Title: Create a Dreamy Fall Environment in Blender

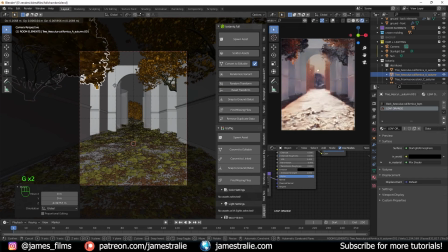28:46 I didn't realize that putting them in that specific position would work so well, but I just love how it really kind of splashes that orange color throughout the whole scene. It's just really stunning and really came together really well and kind of tied the scene together in a way that I didn't really expect it would.
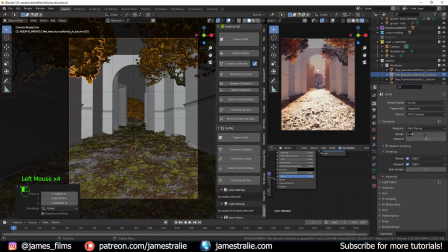29:02 So it was really beautiful. And so I always have on denoising here as well, my viewport, just so that I'm not looking through a ton of noise when I'm working.
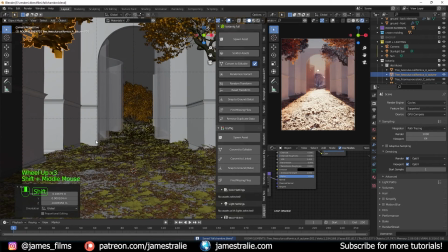29:11 Just for some system specs here as well, I've got an NVIDIA Quadro RTX 5000 GPU,
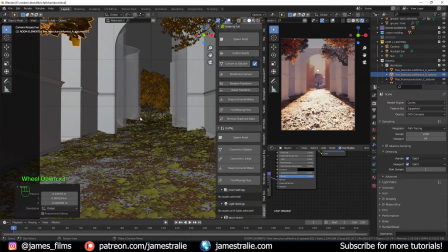29:16 so I can actually use that when I'm both denoising in the viewport and then also rendering this out as well.
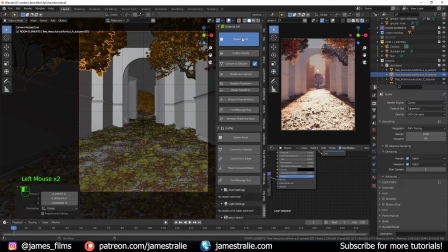29:22 I think it works really well that way. It's really fun and super quick.
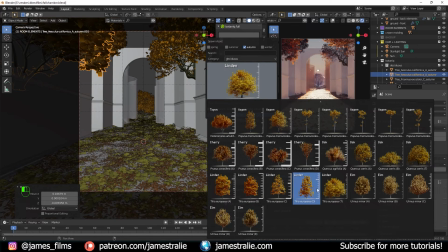29:27 Very nice. It was really game-changing to update my rig about a year ago to a PC that I built myself.
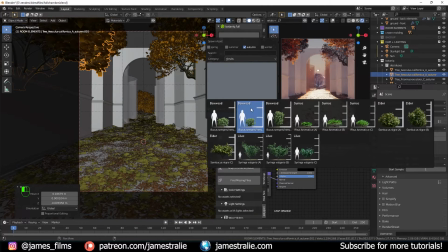29:34 I had been working with a laptop before that was, it was nice. It did its work for a while, but it was time for an upgrade.
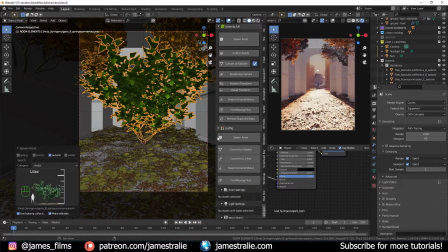29:40 So I upgraded to the PC that I'm currently using right now, which just works so much better when I'm starting to scatter just a ton of particles or adding in a lot of different geometry like
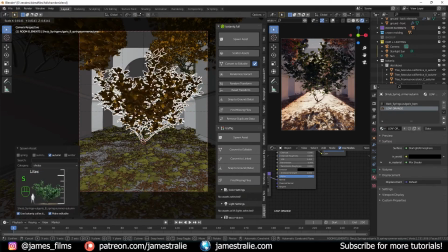29:48 these trees and leaves and stuff to my scene. Just my viewport is so much more responsive now,
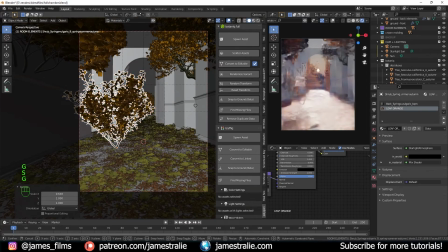29:53 which is delightful. It's really nice to not be fighting through so much noise. But be mindful. So if you are working with an older computer, maybe try to scale back your particles,
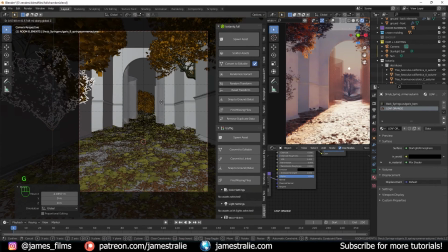30:03 or maybe not keep them visible all the time in the viewport and just have them display in the rendered mode when you're actually rendering out the scene,
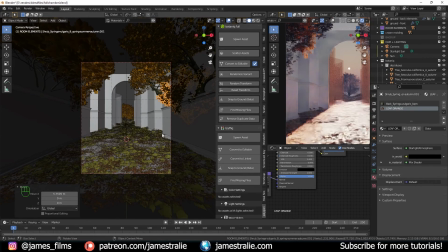30:11 so that you're not bogging down your viewport and fighting through just a ton of noise as you're working as well.
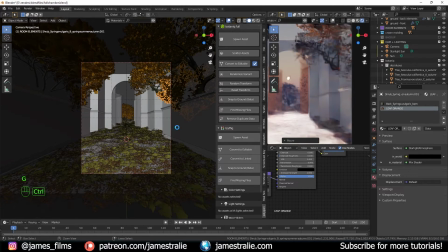30:16 So that's just a little quick tip as well for kind of speeding up your renders, and also speeding up your viewport, making it a bit more responsive as well.
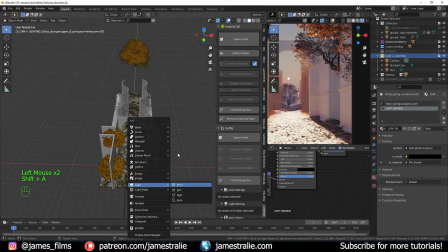30:24 So I added in a point light because I was noticing that these hallways were like a little bit dark as well.
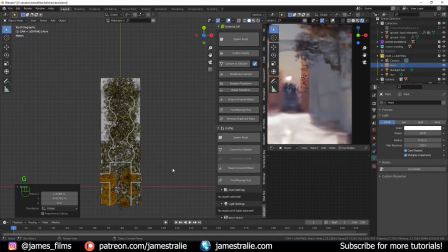30:29 So I just kind of pulled this over to the side of the corridor just so we can kind of backlight these trees a little bit so that it's not looking so dark in that corridor. So it kind of almost looks like there's like a room or something maybe off to the side. It's a little bit of mystery. Who knows what's behind there? It could be like a cool, different chamber with a lot more cool trees and foliage and stuff over there.
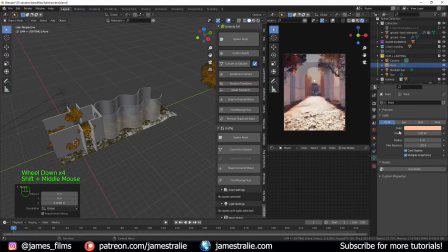30:47 So I add that to both sides of my scene as well, and just kind of crank up the power quite a bit with an orange hue to it.
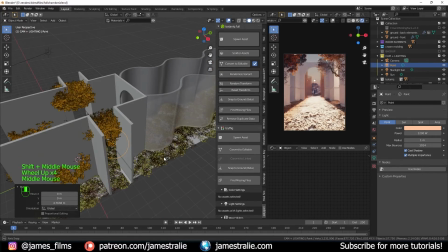30:53 And it's looking quite nice. You can just duplicate this as well, drag it right over.
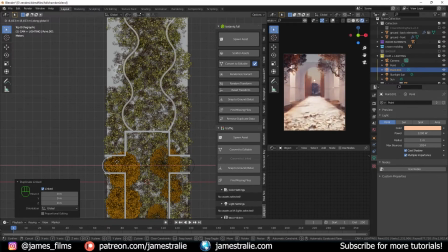30:58 By hitting Alt-D, you actually make it a linked duplicate. So any changes you make to either light, it will just make it a global change between them. And so that's looking really nice. We've got some kind of interesting kind of colors splashing through the corridor as well. So this is looking really pretty. And you'll see I'm revisiting the lighting once again here. This is something I preach all the time.
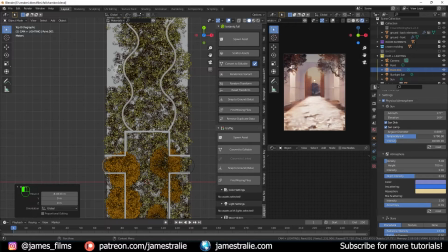31:18 Always be revisiting these things. Always be kind of looking for new ways to make changes and adjust things. Just always coming back and fixing things and tweaking things to get them to a place where you're really happy with it. This is a fun process. I've used the word fun a lot here, but I really do enjoy this,
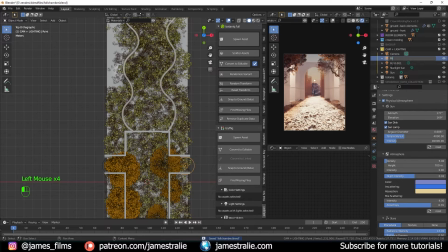31:33 and I don't know really how else to express that to you. It's just a really fun process working through 3D renders. I just think it's just so cool what you can do with just a few simple clicks with things, and how drastically different each scene can look by just clicking on just a couple parameters.
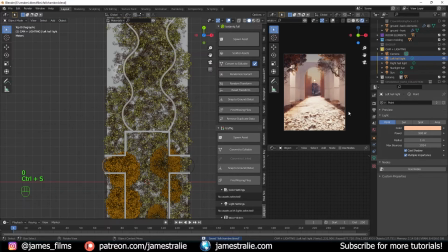31:50 Like literally just adjusting the light by just a couple watts makes so much difference to our scene.
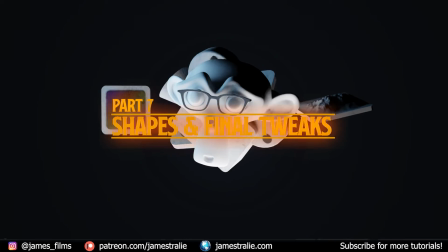31:55 And so now actually adding in some final shapes and final tweaks to our scene,
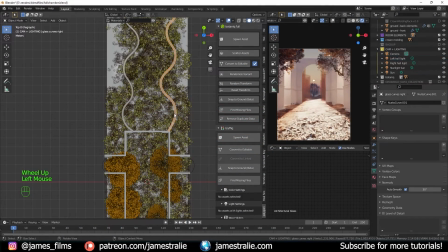31:58 this is where the magic really comes together and just puts a little bow on our scene here as well. So I just kind of adjusted the glass a little bit as well. Again, just kind of adjusting the hue of it a bit more, made it a little bit more orange to kind of match a bit more with the color of our scene. You kind of got this really rich, almost reddish orange here, which I thought looked interesting too.
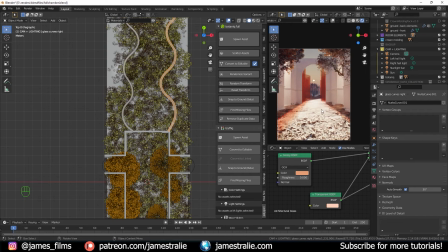32:18 And just had a lot of fun kind of playing around with this.
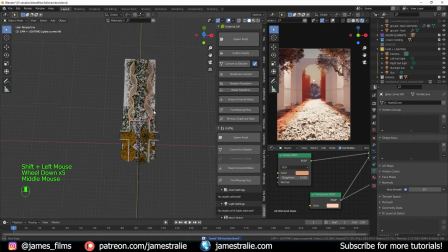32:21 And what I actually wanted to do is kind of make it a little bit more immersive, as if these things are kind of coming towards you like they were glass ribbons. So I scaled these things down a bit more, duplicated them, and just kind of pulled them forward in my scene. Sometimes this works, sometimes this doesn't work.
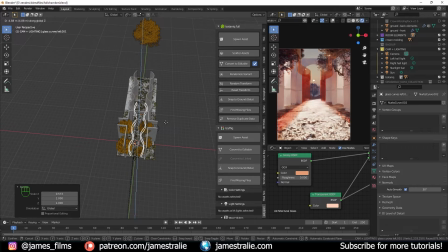32:35 I ended up keeping a couple of these things, deleted some of the other ones. But I just thought this added some interesting depth and kind of leading lines into my scene as well too.
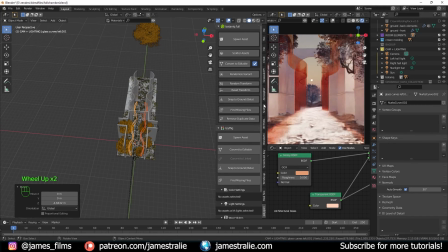32:44 So it just kind of fills out the top of that frame really, really well. And just looks really pretty, just kind of draws your eye naturally into the frame of the scene.